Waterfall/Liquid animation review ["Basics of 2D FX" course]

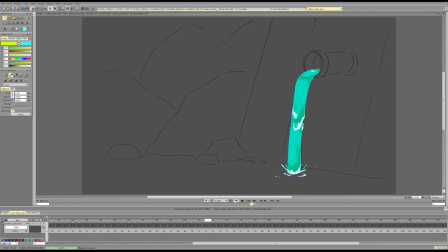0s
Hi Thomas, and let's break down your water animation. I think this looks quite good. I think it has a pretty cool idea. So there are a couple things that we can push. They're mostly design and a tiny bit of motion stuff.
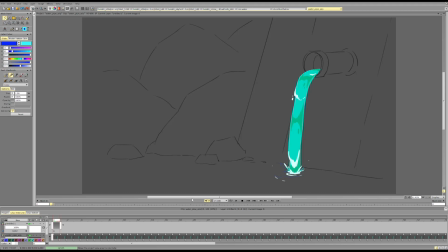16s
So design-wise, what we can push is the placement of the shadows and their logic.
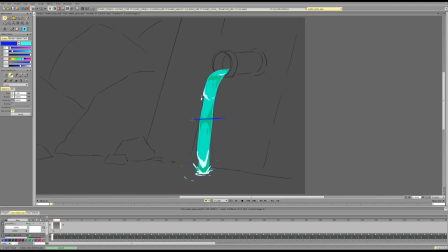24s
So this is placed dead center, which divides the design in two equal shapes, and I would try to avoid that as much as possible.
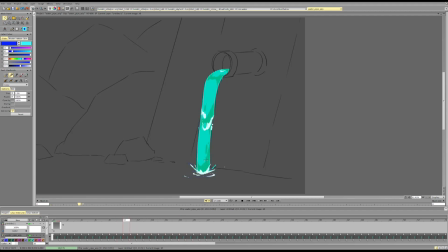41s
And the second thing is that the foam moves, but it has no interaction with the shadow whatsoever. So it feels they're completely different elements that don't interact. So what we can do here is
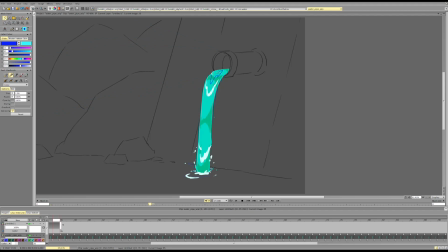60s
maybe as the foam and you water moves, it like distorts the shadow, or the shadow like is under the foam, maybe to show that the foam has volume,
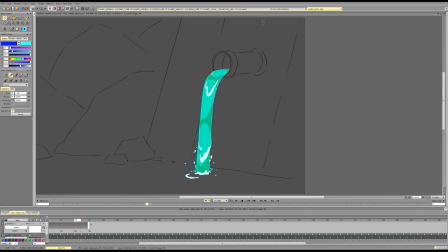75s
and maybe this is slightly overlapped and then it's getting revealed again. Or the shadow represents two things, like the shadow here is from the pipe itself, and the shadow here is like
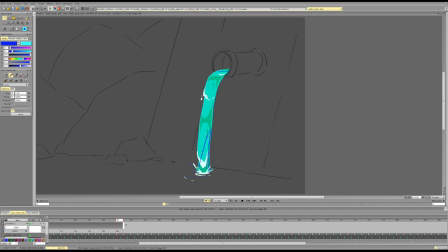94s
from the water having like some depths and maybe showing the transparency, and then there is maybe just not as much reflectivity here. So we can do things like that to make it feel more natural,
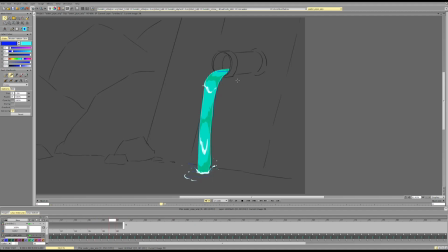110s
to make it feel like it has more motion and change. So I think that's what we can do. And for the foam, the thing that we can mostly push in terms of the motion is that, again, it's a bouncing ball. So water is affected by gravity as much as everything else.
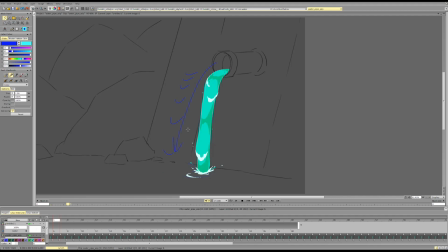130s
And so what should happen to have a natural motion with it is that we should start a bit slower and then accelerate on the way down a bit. And so what we can do here is mostly clear, make the transition very clear as a design.
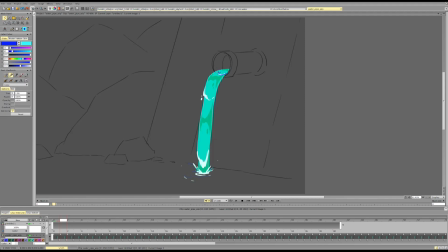147s
So maybe it's more like stylized and it's covering like this area. Then it starts covering this area. And then kind of this area. And then this area. And then you see we need to keep accelerating.
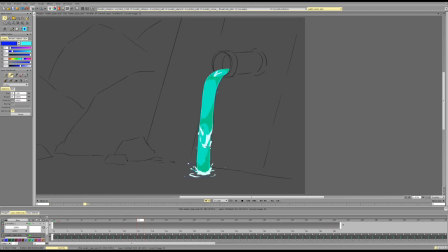167s
So it should become a bit faster, because right now our speed looks like this. So 1, 2, 3, fast, slower, bit faster, kind of the same,
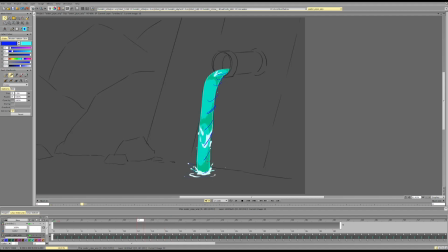183s
slower, and it was kind of faster. I don't know. So we need a more clear transition in terms of the speed to make it really sell the gravity of the water.
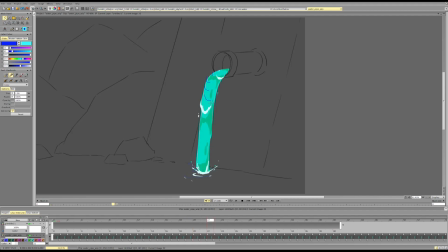So here we kind of have that a bit. And don't be afraid to give it a bit more volume.
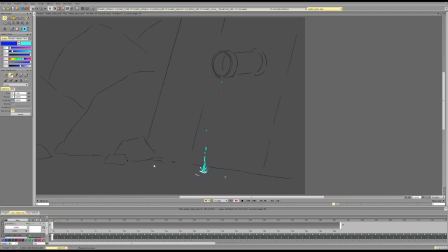211s
Also that depends on like the style, but you can give like some bigger changes in the volume if you want.
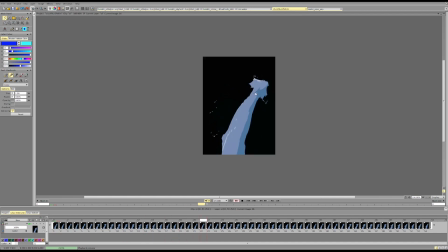219s
Like here it's a very extreme example, but you can like change the outline a bit.
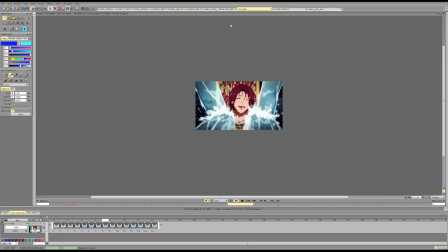226s
So it has some of these nice
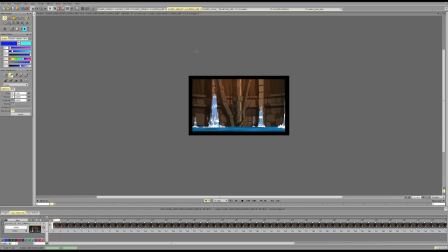231s
bumps and more like transitions.
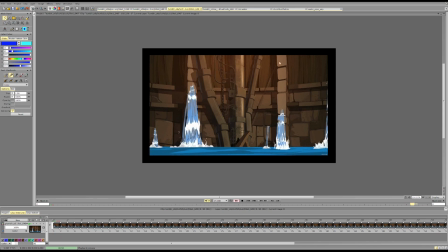236s
They can be fairly subtle, but it's nice to have them.